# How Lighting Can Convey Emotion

Hi guys, a while back I made a video about how to achieve aesthetics using different styles of lighting.
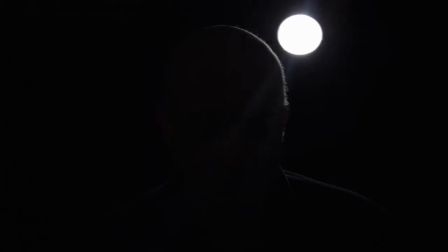[0:07]
And today we're gonna go over how to actually use different techniques in lighting to enhance the story and the emotion within your films.
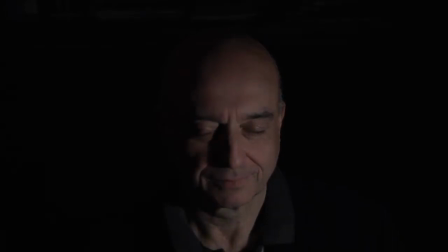[0:16]
Now the most obvious part of lighting in a film is just the exposure and the brightness.
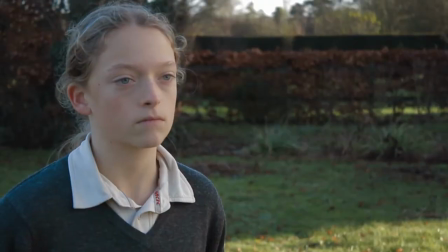[0:23]
You would have probably seen that in the lighter genres, such as comedies, you'll have a much brighter and happier look,
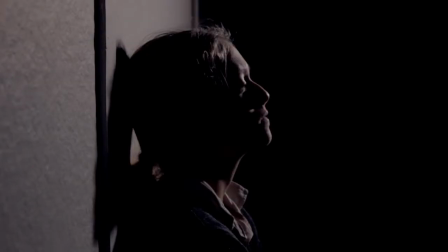[0:31]
while in darker genres you'll have a much darker and gloomy look, and that feeds in both into the coloring and the lighting.
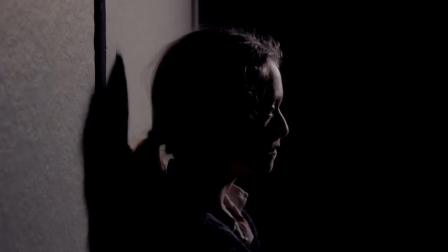[0:39]
It's just something to keep in mind while you're lighting. But lighting does not stop there at all. There's way more, so that's what we're going to look at today, and just learn about how different angles to the actor's face can really affect their performance. So let's dive into that right now. So recently I was watching Shane Hurlbert's illumination experience,
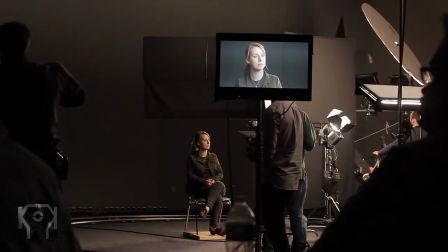[1:02]
and one of the best parts of the tour was when he put the talent in the center of a room and he had some lights go around her in a circle,
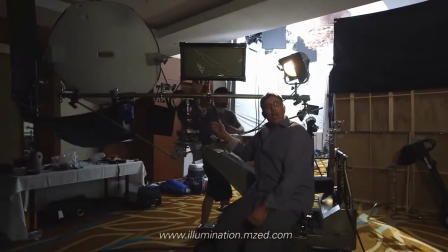[1:11]
and he would just stop at different points and just highlight how the different lighting angles would just affect her face and her performance and everything.
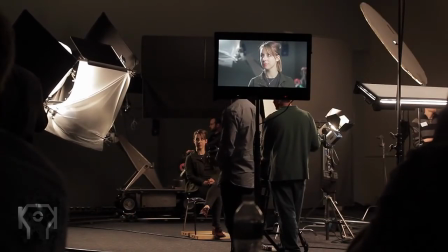[1:20]
And this was really, really cool, and got me thinking about how many angles there are at which you can put light to an actor's face,
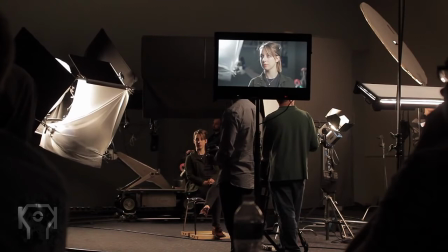[1:27]
and I'd never really thought about this, and it really makes a huge, huge difference. And to practice this, there are two options.
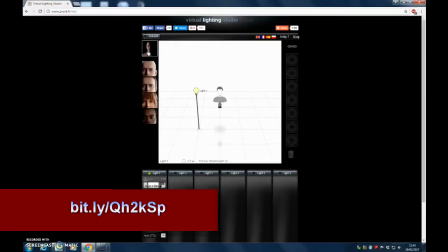[1:34]
One, you can go on this website called Virtual Lighting Studio, linked right here or in the description, which is really cool.
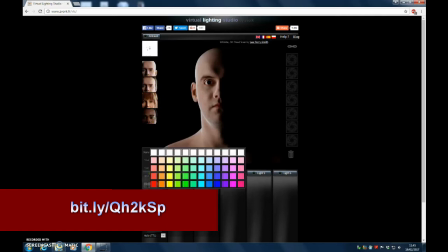[1:40]
You can just virtually light a 3D model of a head using different styles of lights at different angles, or you can do it live in real life, just getting somebody to sit down and getting a battery-powered light or something like that and going around them, which is what we're going to do. And today we'll just go over three different main angles at which you can put the light, which will really differently affect how the actor looks and how the lines and what she does or what he does will look like. So let's get into that right now. So the most basic setup for a light is just putting the light at the same height as the actor's face.
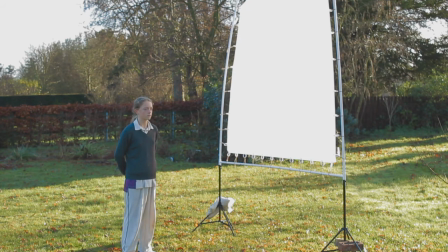[2:22]
And what this does is it just smooths out all the features in the actor's face, and this makes them look much younger.
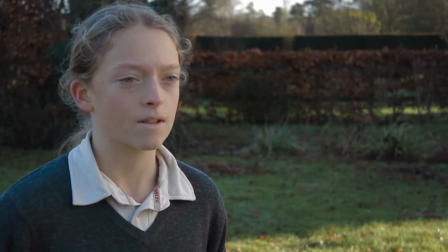[2:29]
Because as you know, the face is made out of different ledges, basically. You've got the eyes, you've got the nose, you've got the mouth, and the chin.
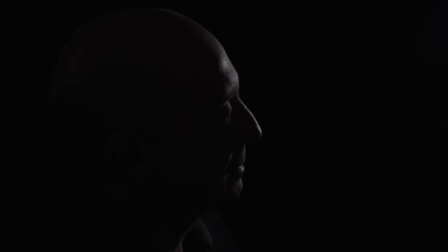[2:37]
So if you put the light at the same height as the actor's head, all these features are going to be completely smoothed out.
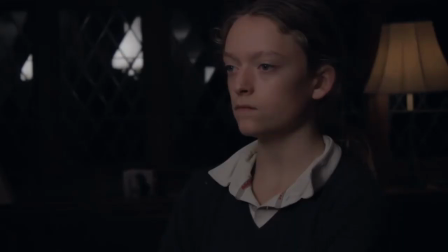[2:44]
And this is going to make them look much, much younger, much, much happier. It'll give them a strong eye light, and just will look very, very nice.
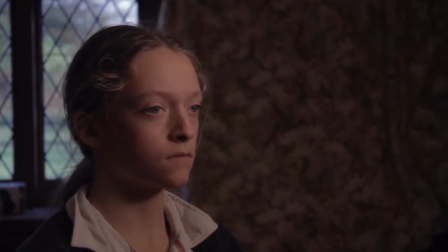[2:53]
So that is usually most used in comedies and lighter genres, and when you want the audience to actually like a character. Instead, we'll go on to the next one, which is lighting from the top. Now, this is used actually very lot in darker genres such as horror and thrillers. And what this does is that it actually hides the eyes, and it gives lots of dark shadows in all the features of the actor's face. Especially, one of the most important parts is the hiding of the eyes. This is what I tried to do in my last cardistry video.
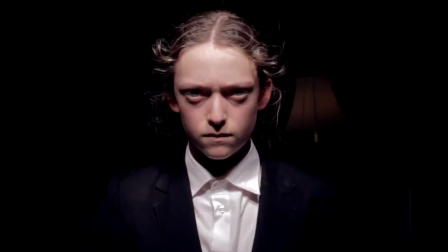[3:33]
I failed miserably because I put the light too low, but if you see a screenshot from the Now You See Me scene,
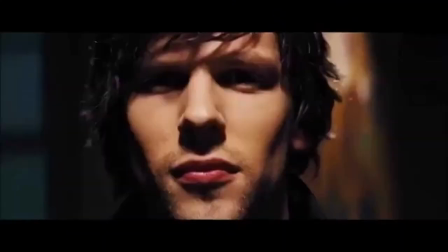[3:40]
they did it very well, and they just completely hid the character's eyes. And what this does is it completely detaches the character from the audience, and the audience just doesn't know the character at all because they can't see his eyes, and the eyes is the thing that makes the audience attached to the character,
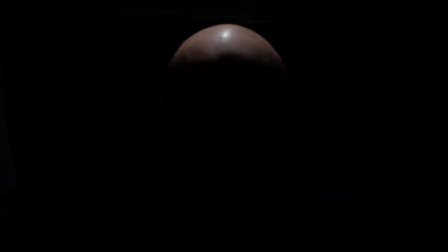[3:56]
basically. And there's no eye light or anything, and this just gives a very mysterious look. To go even further with that, you can have the light be even behind the character.
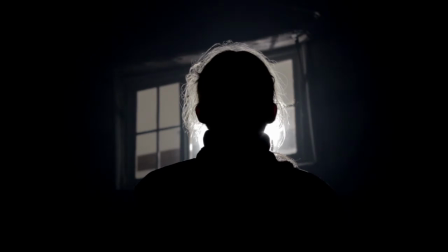[4:07]
And what this does is it completely puts all the actor's face in complete shadow, which is an extreme version of what I was saying earlier. And this really is a great shot for a villain or something, because you just cannot see their face,
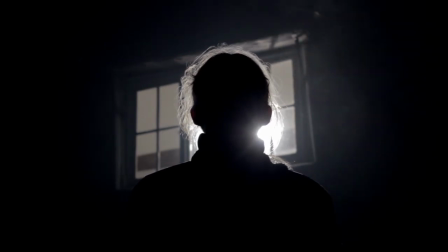[4:22]
and they just look very mysterious and very badass, which is a great way of presenting a villain. So now going to the opposite of that, and now this is lighting from the bottom. Now this is probably much less common, and it's not really used as extremely as the lighting from the top, but if you light extremely from the bottom, it's going to look very weird.
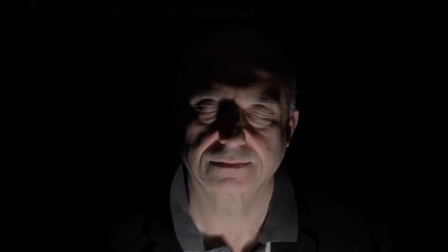[4:45]
I don't think one would use it except for maybe horror comedies. But if you light just slightly below the middle line, it will give a really, really cool look of anger to the actor's face.
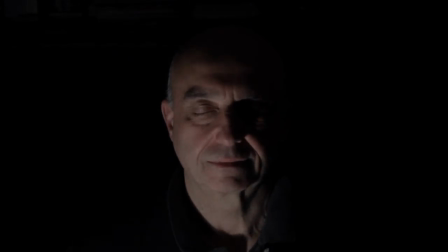[4:58]
And this is because nose shadow is projected onto the eyebrows of the actor in a slanted line,
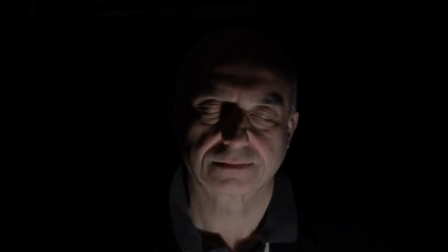[5:06]
which gives a very cool, traditional cartoon anger look. And so if you've got an actor that just cannot be angry on camera, he's just really, really bad, if you just light him from the bottom, it will give him a very angry look without doing...
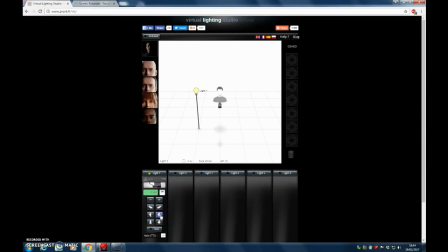[5:19]
I mean, you can even just do it in front of the mirror. Test this.
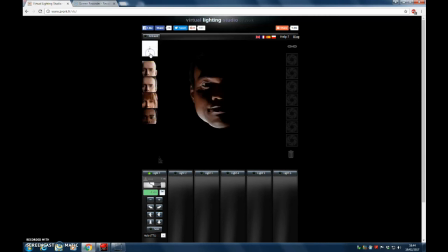[5:22]
If you just light it from a normal angle, you'll look just fine, and then you put it underneath, you'll just look angry even if your face is perfectly normal, even smiling. So this is a really, really cool tool to have. These are just only 3 angles.
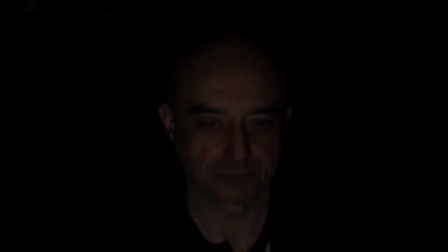[5:38]
There are loads more, and it's really up to you to just experiment doing these little tests.
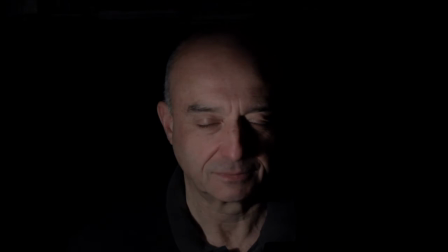[5:43]
And it's amazing how these different angles of light can really affect the actor's look and actor's performance.
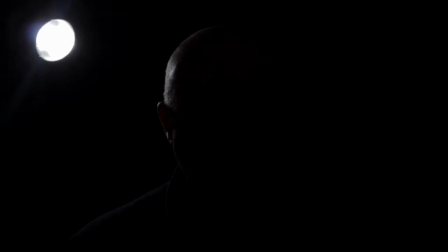[5:50]
So it's really something to keep in mind. I also mentioned highlights earlier,
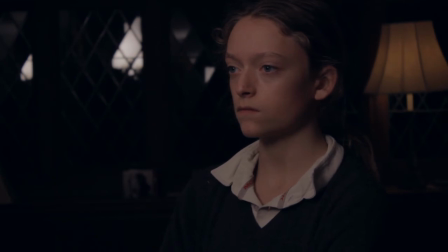[5:55]
and basically what the highlight is the reflection from the light from the actor's eye into the camera. And basically what it does is that it just gives soul and happiness and coolness to a character in the film.
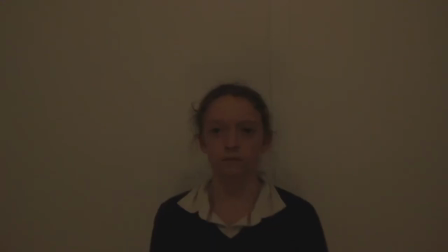[6:13]
If you don't have an highlight, it will look kind of flat and boring, and it won't look that great. And however, I got an idea recently, and which I thought was pretty cool, which was basically a way of emphasizing the death of a character, and that is to remove the highlight at the moment that he makes his last breath.
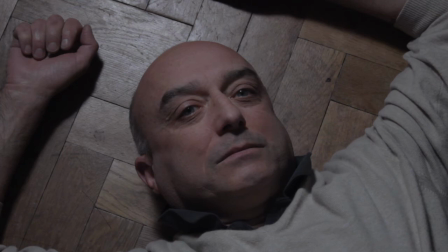[6:33]
I saw this in some film, I can't remember what it was, but I thought it was really, really cool.
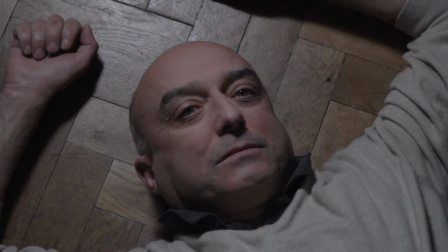[6:38]
So just if he's lying on the ground or is in his deathbed and he's about to die,
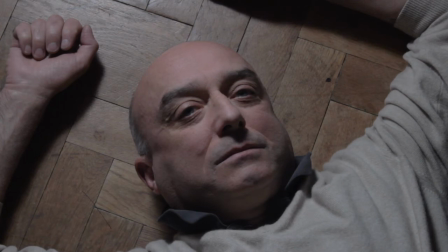[6:43]
you can just move the camera just slightly so that it's out of that reflective field, and there will not be any highlight after he's dead. And this completely just removes the soul out of the character and will really emphasize the death. I mean, the audience probably won't notice, but as I was saying, it probably will feed into the subconscious's perception of the film, and it will enrich their experience. And as always, cinematography is something that shouldn't be overused, especially if you've got other departments or other parts of the production being so good.
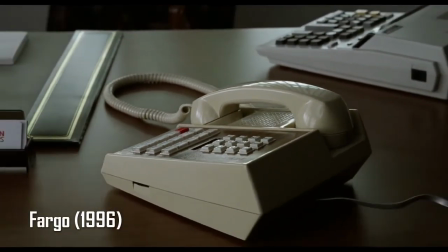[7:21]
If you've got a great location and great cast, you don't want to dive into the cinematography too much,
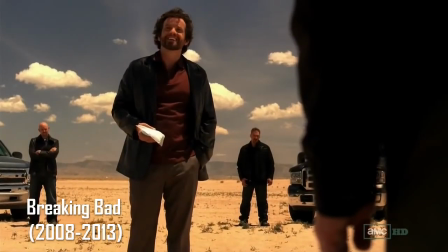[7:27]
because the worst thing that can happen is actually it will take away from the performance and the great look that the location has.
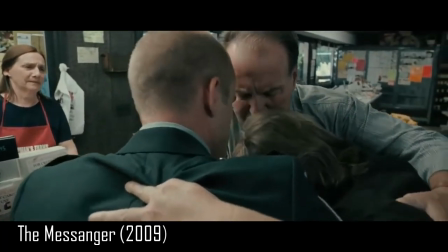[7:36]
It's like too shaky camera movement, you know? So if you have a great other parts of the production, don't dive too much into the cinematography.
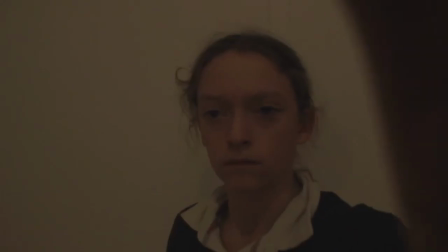[7:45]
However, that being said, if you've got terrible actors and a white room with nothing in it,
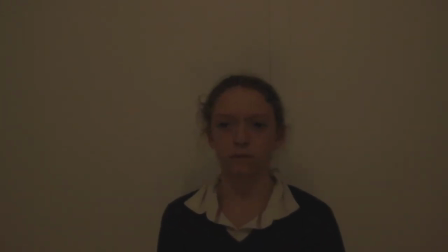[7:50]
then really dive into the lighting, dive into the shaky camera movement, and that will really enhance the story,
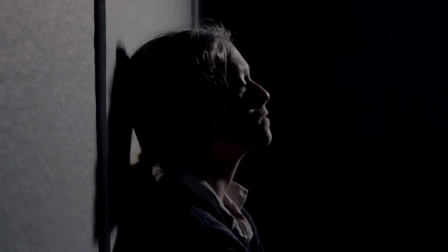[7:56]
even if the actors are total crap and the location looks absolutely terrible.
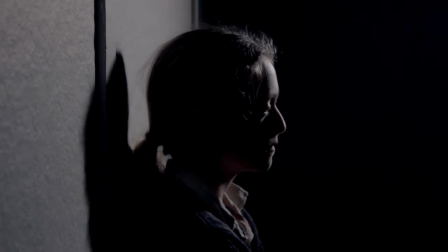[8:01]
So, yeah, so definitely keep that in mind. But apart from that, if you've got any suggestions for future episodes or shorts, please tell me here, or in the comments below. Please like, subscribe, and apart from that, see you next week.